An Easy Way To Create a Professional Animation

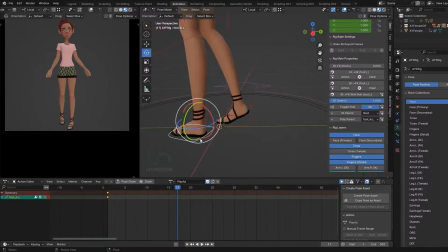16:51 So let's work on the character's foot for the next key pose. Raise the heel.
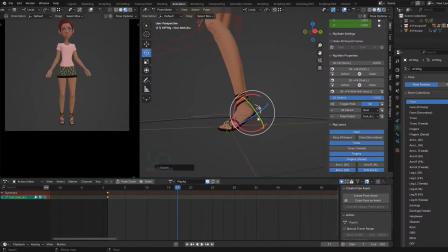17:04 And always go around to make sure everything looks solid from all angles. You can bring up the torso.
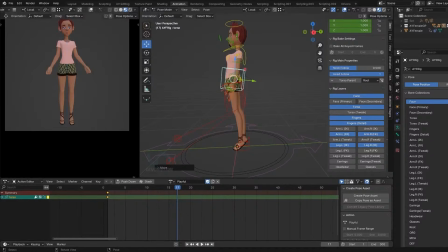Then rotate it a bit forward to add depth.
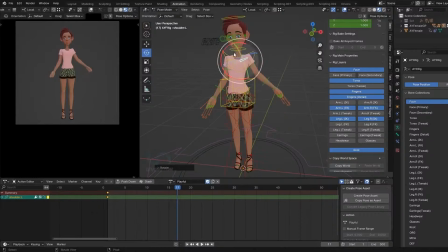17:35 And remember, the arms are on F key, so I'm going to start manipulating the arms from the shoulder outwards. The upper arm. And then finally the wrist.
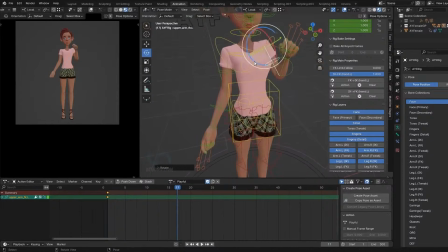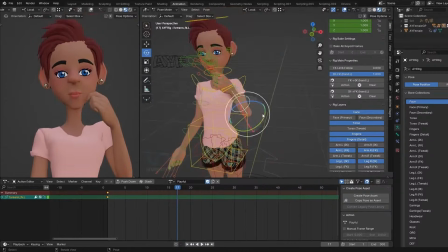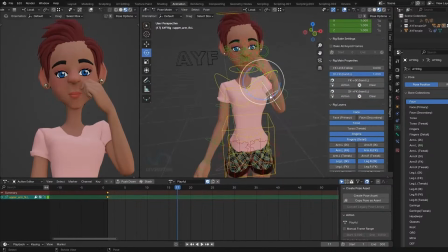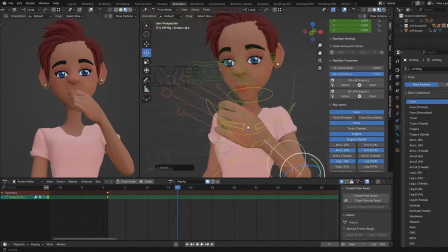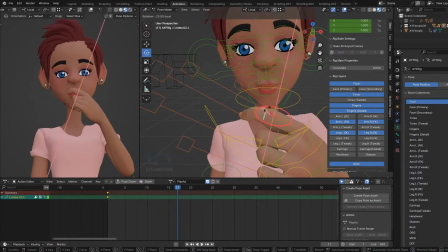18:30 Just trying to get that natural pose for my fingers. Because it can be very, very distracting if not gotten right.
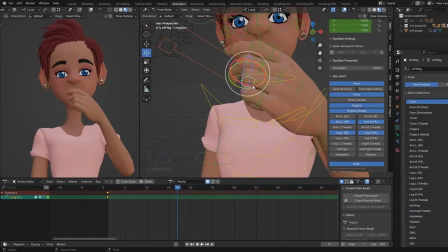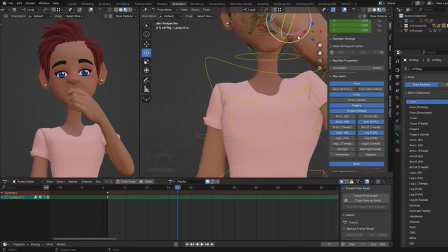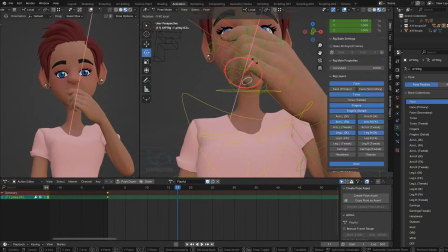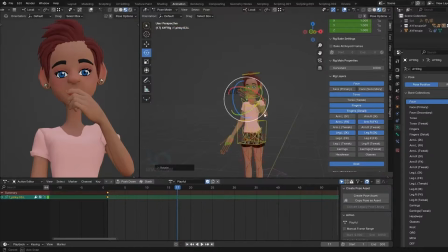You flip that pose, and again you want to tweak the
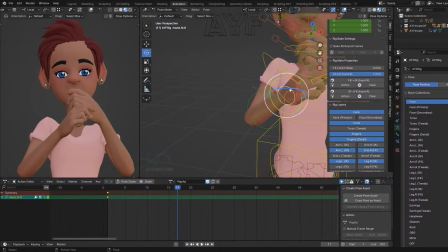19:13 flipped pose so as to avoid twinning.
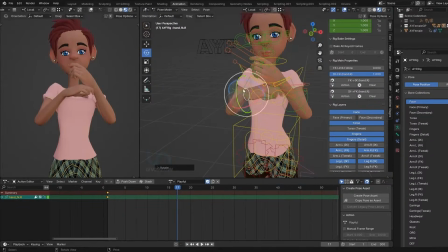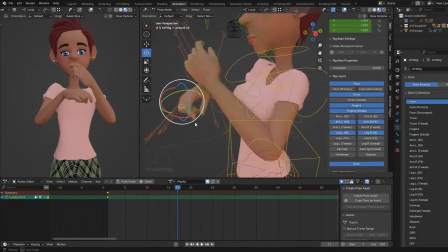19:27 And now I'm going back to the fingers again. I'm going to default the rotation by using Alt R.
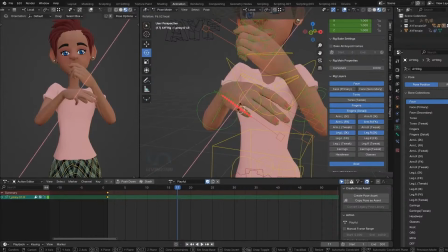19:35 And then I'm going to start posing the fingers again in a natural pose. You see, you can't do without having these natural poses on your fingers, because the character's finger is a very important feature of that character.
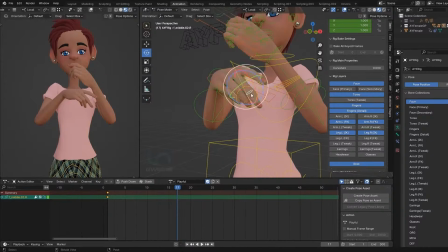19:59 If it is not right, that can affect the look of your animation entirely. So you want to make sure it looks natural and feels natural.
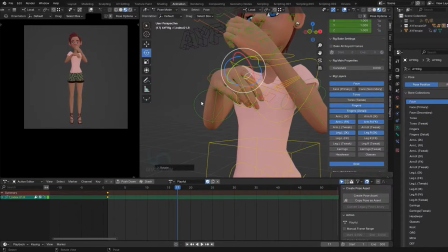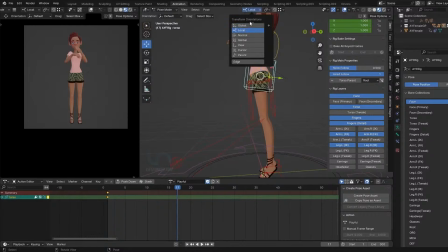20:17 So let's push this forward a bit. Rotate. Counter the rotation.
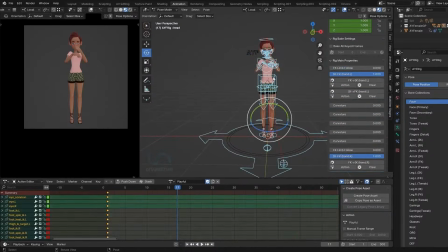20:34 Okay, I think it looks good. Set a keyframe and change to constant interpolation. Now you can see that I just have a jump from my first key pose to my second key pose, and this is what I want. So we'll stop here in this video and continue the next video.